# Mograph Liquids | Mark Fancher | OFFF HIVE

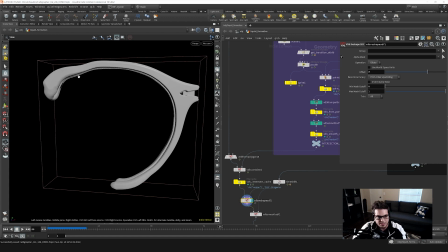(19:12)
So I wanted to add a little bit of volume around this leading edge so that it didn't disappear as quickly.
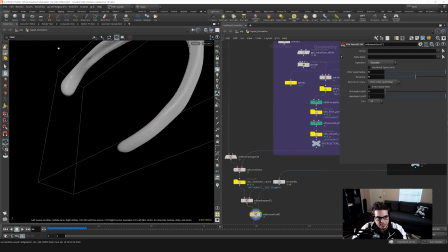(19:18)
And then I apply the smoothing to it. So if I turn that on, you can see that we get this sort of kind of, these edges sort of look liquidy in that way.
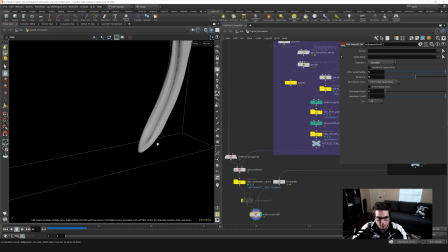(19:26)
So if I turn off that reshape, you can kind of see that it gets really pointy and we don't have as much of a gradation. up there and up there. It actually kind of works pretty good up there, but in other areas you kind of want that, because see how this gets broken apart right here.
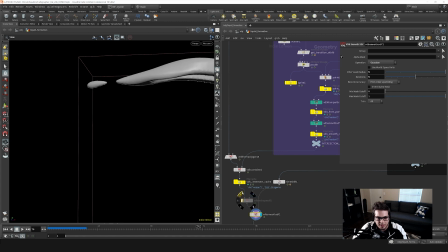(19:39)
So if we add the little reshape,
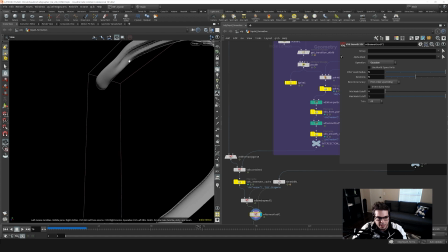(19:41)
it does allow this to kind of remain intact and look liquidy a little bit longer before it lands in its final resting shape.
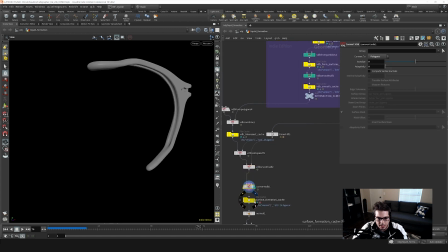(19:51)
And then we convert that back into a polygon, and we are left with sort of that transition.
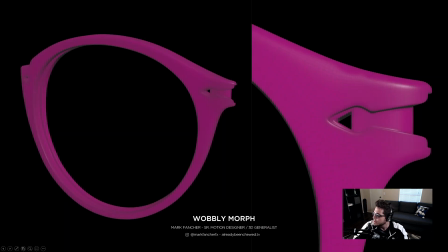(19:56)
So let's go take a look at that. That's going to be over here.
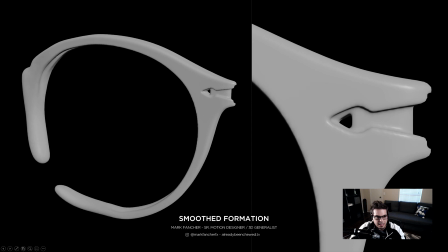(20:01)
This is the final deformation. You can kind of see it building on in a liquidy way over here, and then it sort of resolves, jiggles, and lands in its final state.
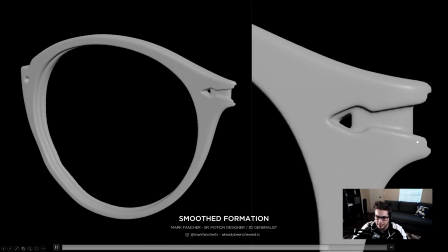(20:16)
So yeah, that's kind of how that works. The one downside of it is that this demo is a pretty low resolution version of this, just so that we can kind of get through the demo. Okay. But, you know, in production, I actually had to do this at a pretty high resolution.
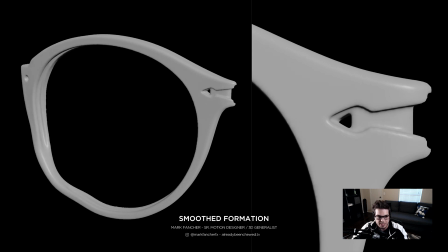(20:30)
So that can be kind of a tricky thing to deal with. Definitely takes a lot of resources, but certainly very flexible in the end.
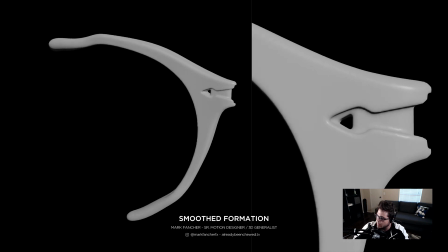(20:37)
Let's take a look at that spot one more time just to see it in action.
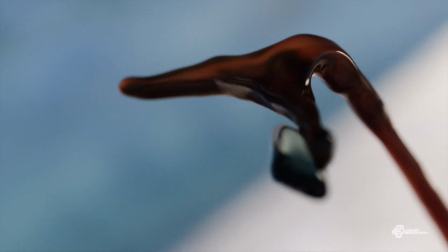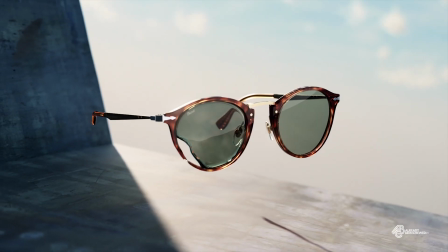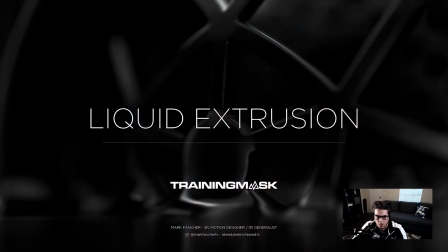(20:53)
All right, and for the last section, I wanted to go over this liquid extrusion effect that we did for a company called Training Mask. Training Mask makes these masks that you wear while you're exercising that somewhat restrict the flow of oxygen to help you like improve your lung capacity and stuff.
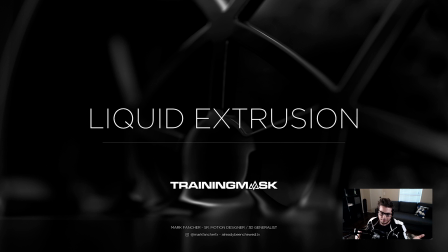(21:13)
And with COVID, they created a version that had like extra filtration on the mask that, you know, would sort of protect you from, you know, COVID or viruses or something. So let's just take a look at that spot.
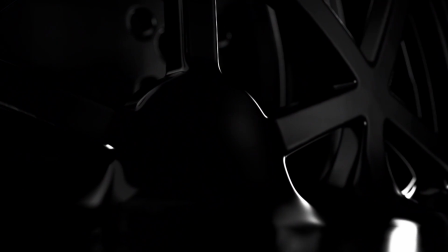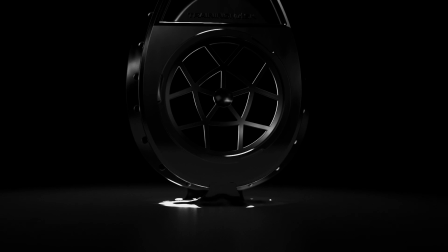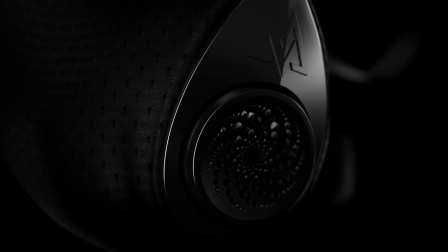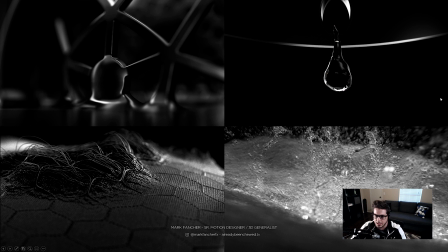(22:06)
Cool. So you can see we had a bunch of cool effects that we did in there. We had this liquid extrusion, and you had this water droplet with surface tension evaporating into particles, and a weave shot. And if you had asked me which shot I thought would be the most complicated, it would have been any of the ones except for the one that was the hardest.
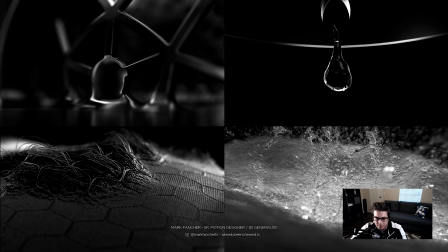(22:26)
I would have thought maybe the weave would have been harder, or that the water droplet would have been harder, but really it ended up being this one,
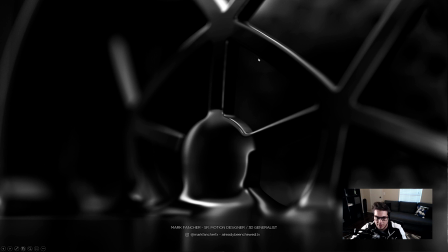(22:33)
because the challenge was kind of getting this sort of liquid-like behavior, but also having these really hard, chiseled edges around the geometry. So let's just take a closer look. This is sort of a lower res render, but I kind of bumped the lighting up just to get a better view of what the effect is actually doing.
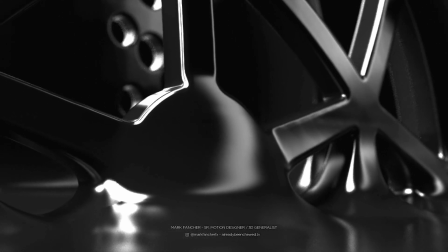(22:50)
So you can see here that we're pulling it out of this liquid, and it kind of gets this nice tapered edge around the bottom.
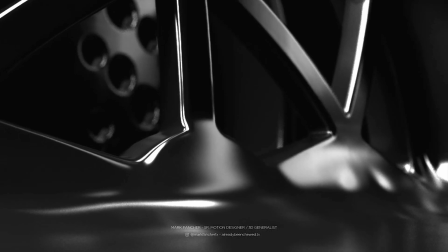(22:58)
This is sort of replicating an extrusion technique that you would see in 3D printing,
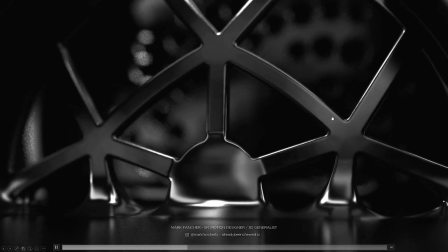(23:03)
but it also still gets us these nice hard edges around the geo.
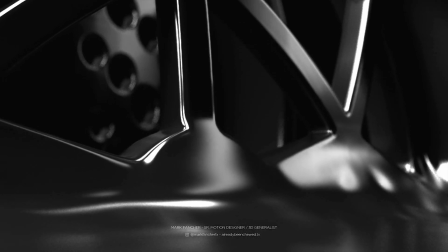(23:08)
Again, like the last example, this had to be done at pretty high res,
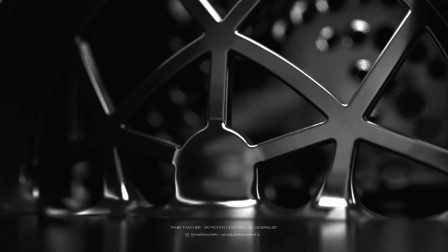(23:12)
so there is that to consider when working with super high res VDBs, is it can be pretty resource intensive, but it ended up working for us.